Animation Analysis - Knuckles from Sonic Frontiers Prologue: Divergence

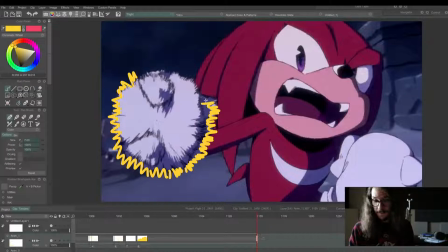If his foot was just, if his glove was just drawn like this glove over here, it would not have nearly as much feeling of a speed as he comes in.
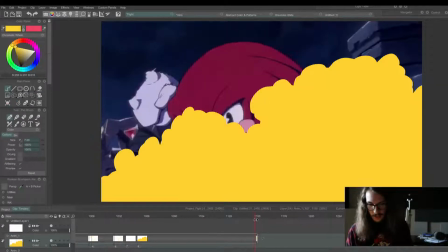And then his hand slows in up here, kind of almost like slow motion,
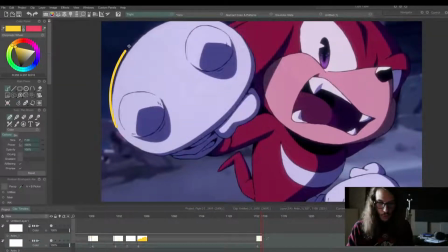and his hand returns to like the normal type of line work on his glove, and it's more slow-mo.
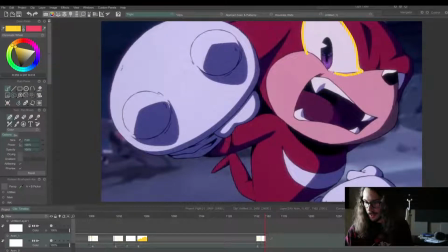And then this really powerful expression of his eye, and that's like kind of in the third, like the rule of thirds going on here. Actually, I have my guideline.
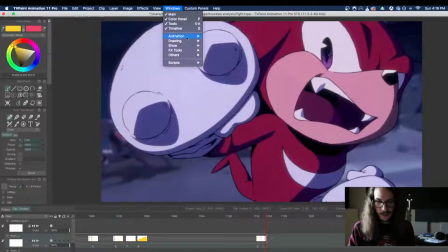I can see how much, like, it doesn't have to be exactly in the following the guideline or whatever,
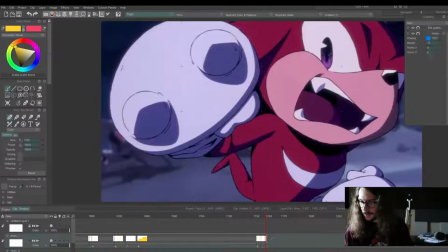but I'm just curious how they did this, how close these things are. So that's where the perfect third would be, but yeah, it's close enough. It's like pretty much like where it would be.
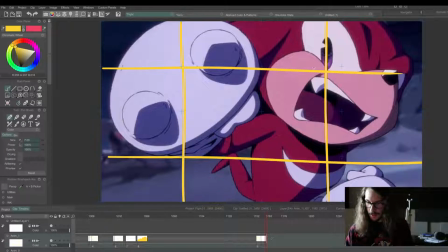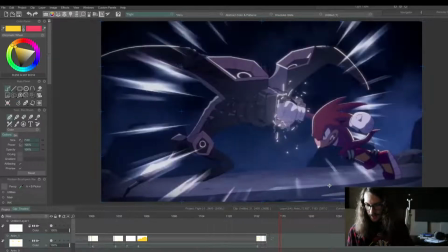We zoom out, and then boom, you see this incredible impact here.
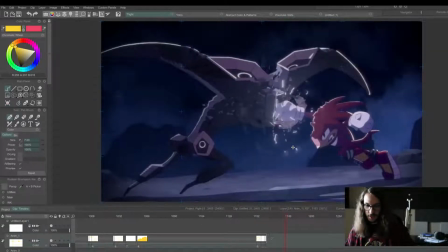The energy from the shockwave from this punch, and then another shockwave, smoke,
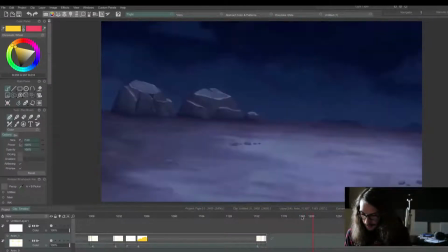glass reacting out. And that's just a single pose from Knuckles.
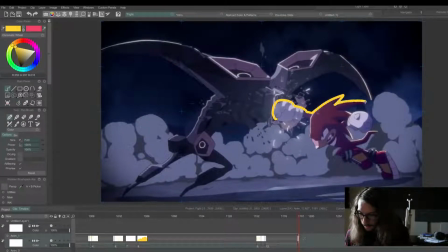I love when his dreadlocks are reacting to impacts or gliding or flying around. I love it when his dreadlocks open up like that.
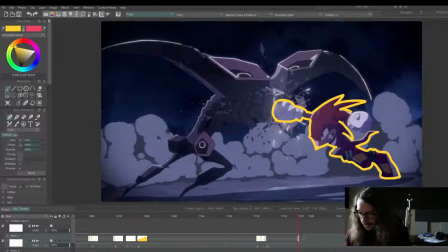He really feels a lot more just like someone you wouldn't want to mess with, more serious. Like if you bug a cat, how their hair sticks up, and it is kind of scary. I don't bug cats, but cats are sometimes easily bothered.
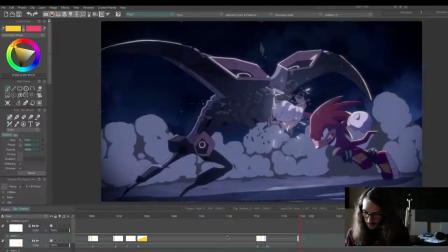Boom. Solid pose, held pose. In animation, a held pose is, well, pretty much what it sounds like. It's a pose that pretty much stays in place, but you'll often have other little bits that are animated with it.
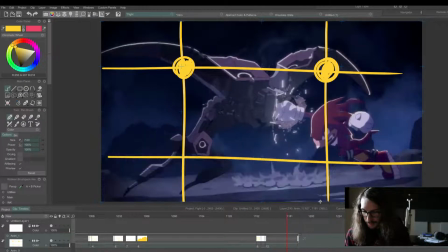So like if a character was in a held pose, you might have wind that's blowing their hair.
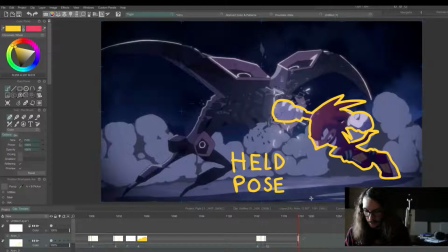So the character would be held in a single shot, but their hair could be reacting to the environment.
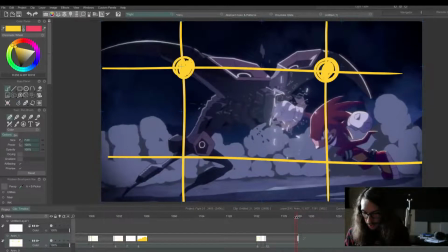And right here, we still have motion in this held pose, all the environmental effects and the impact from it. Boom.
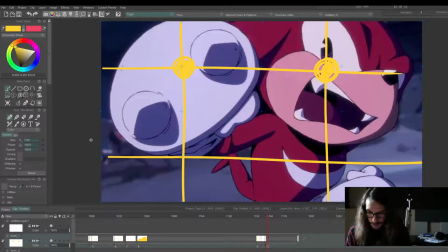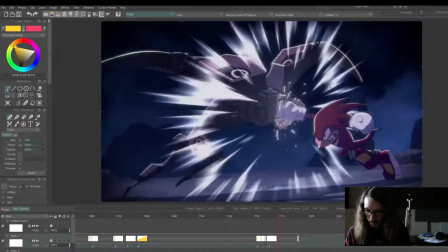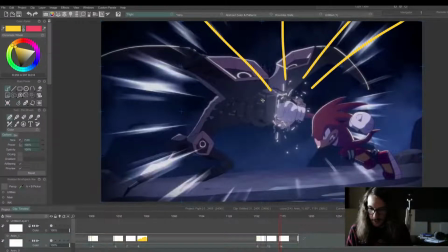Okay. We'll just look at this. That's where his shockwaves were shooting out.
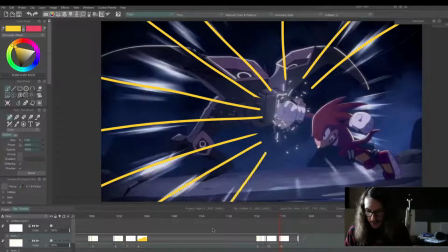It just goes off the entire screen. If these shockwaves didn't go off the entire screen, it wouldn't feel nearly as powerful.
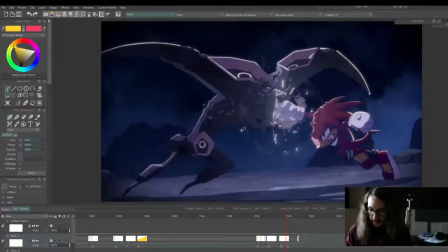And then we have a second shockwave coming out. That's like a circle shape
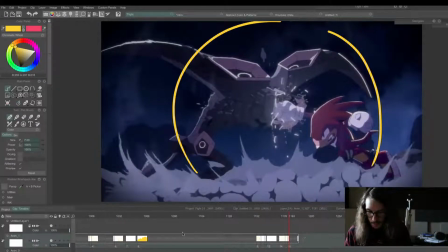with smoke.